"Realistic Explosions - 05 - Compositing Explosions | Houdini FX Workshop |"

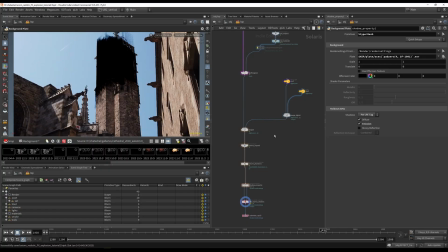2s
Yeah, let me show you the compositing part. Okay, so we are back in Nuke.
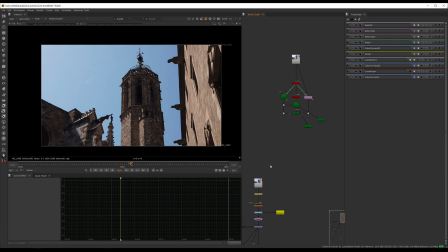8s
We checked how to do the tracking, and now let's go through the compositing section.
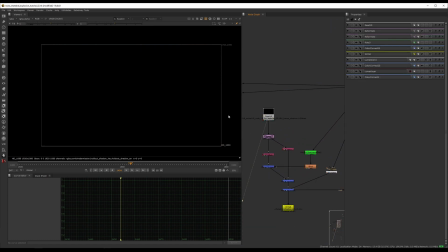15s
Nothing too crazy. So let's start with the shadows first. Like I was showing you, you get the key and the environment. You break them out in with two shuffles. So you get both of them. You mask the first one.
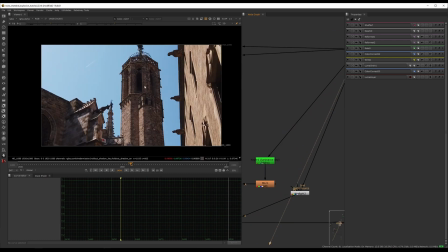34s
The way to do that is get your plate, do a luminance key.
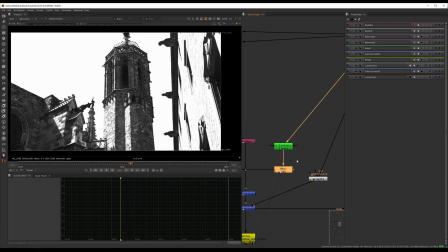39s
If you go under alpha, that's how it looks like. Blur it out just a bit, and then you mask it using mask here.
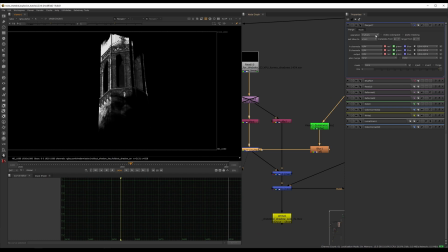47s
I think multiply works as well. Yeah. And mask it like that. That will give us the impression we have that we have some fake detail that we don't.
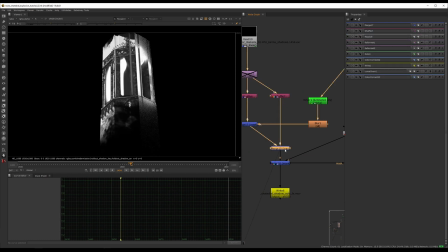60s
So this one, you just max on top, like so. So remember, everything that's white will actually be darkened.
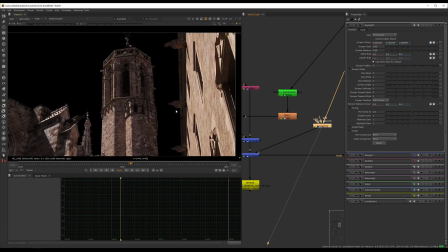72s
And then you mask it again with a key light. So you just key the sky, which in our case is blue.
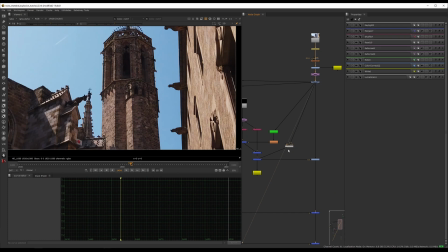80s
So that's very fortunate for us. Otherwise, you would have to do either roto or, yeah, have good luck with keying if it's not a blue sky.
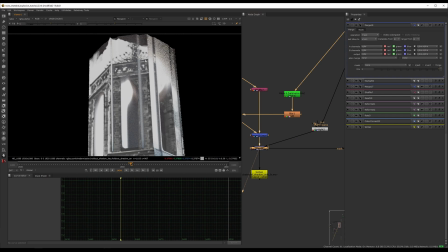91s
And then you mask this out as well. So what that will do, as you see before, we just had this top that didn't do anything.
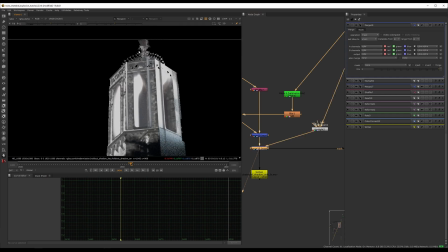98s
And now it's going to look like we actually have modeled this whole thing, which we didn't.
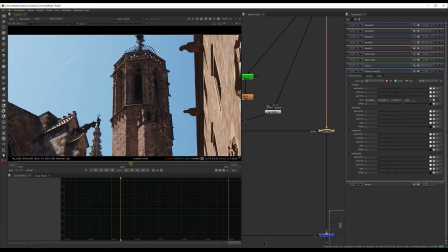105s
And then you mask it out, see, and it's going to look correct.
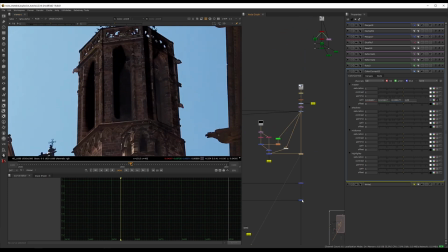109s
Granted, in some areas, it's a bit too much, but all of that gets covered anyway when you start plussing things on top. So it's not going to be visible anyway. Cool, cool. All right, let's see what else.
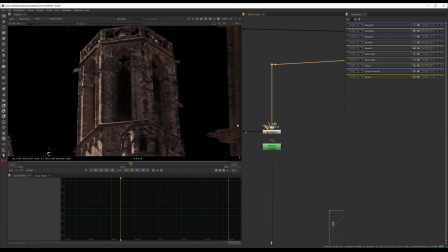126s
Here we do another key,
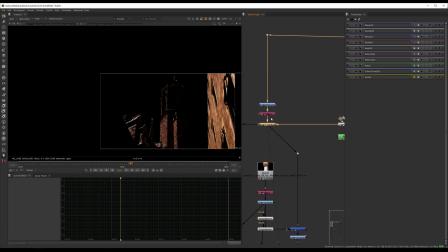128s
same thing, and then multiply it down even more to do the same similar kind of mask.
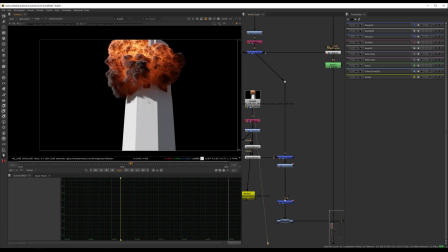135s
So this is our
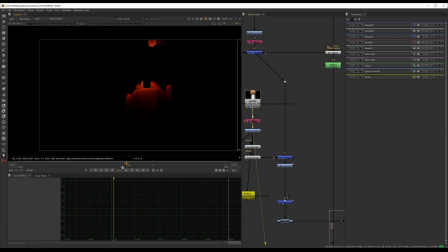140s
emission pass, and then color correct it down. And I'm only using this for the light interaction.
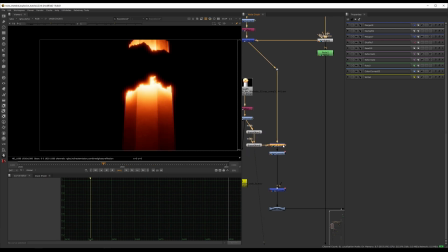150s
I guess I do two glows on top of each other and then mask it. So that's what you get. Again, the same thing, you get those fake kind of details, a bit of color correction.
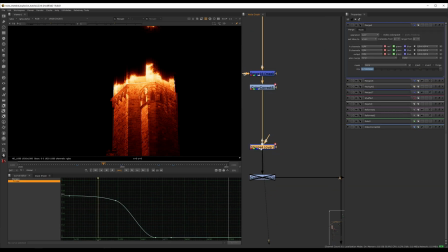161s
I think with this, yeah, I'm just using a blank merge. So I'm mixing it with nothing, which will over time dissipate it.
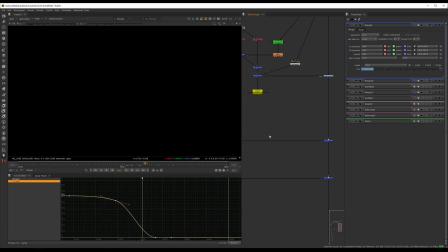177s
As you can see with this ramp, and then just plussing this on top.
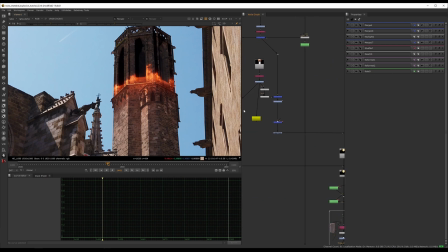186s
Maybe I could remove a bit more of this. It's so tricky. You need the light interaction to make it look real, but if you overdo it, it's gonna look fake.
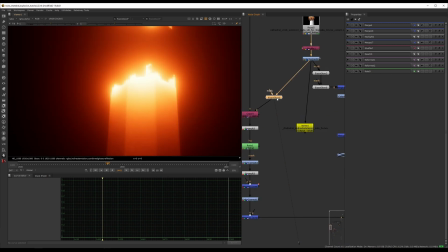196s
So let's see, what were we doing here?
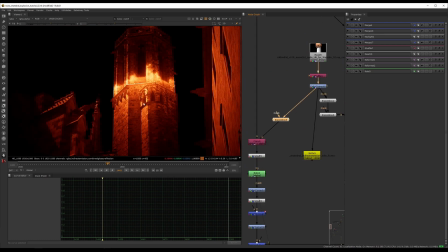200s
Oh, okay, so this is the light interaction, but for the other environment.
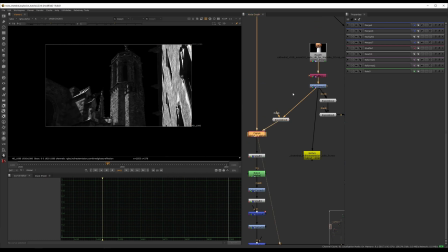206s
So I just copied the alpha that I got here. That I got from the key, from this key. I copy it here and then I pre-multiply everything, which will do this.
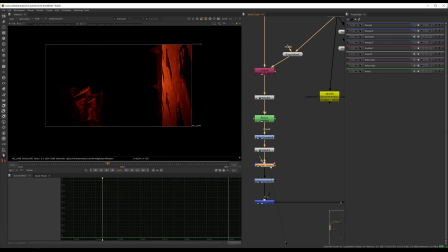221s
I roto out the middle. I do the same animation over time, color correct it. I'm not sure. Yeah, okay, so this was just overall making it less obvious,
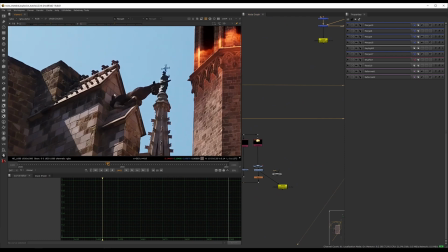239s
because you really want just a bit of that.
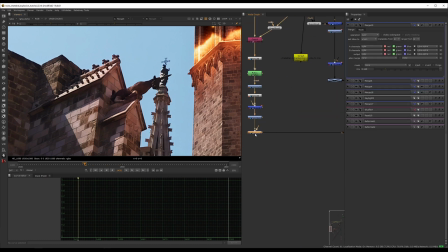245s
See, now it feels quite real. Just a bit of that light interaction happening.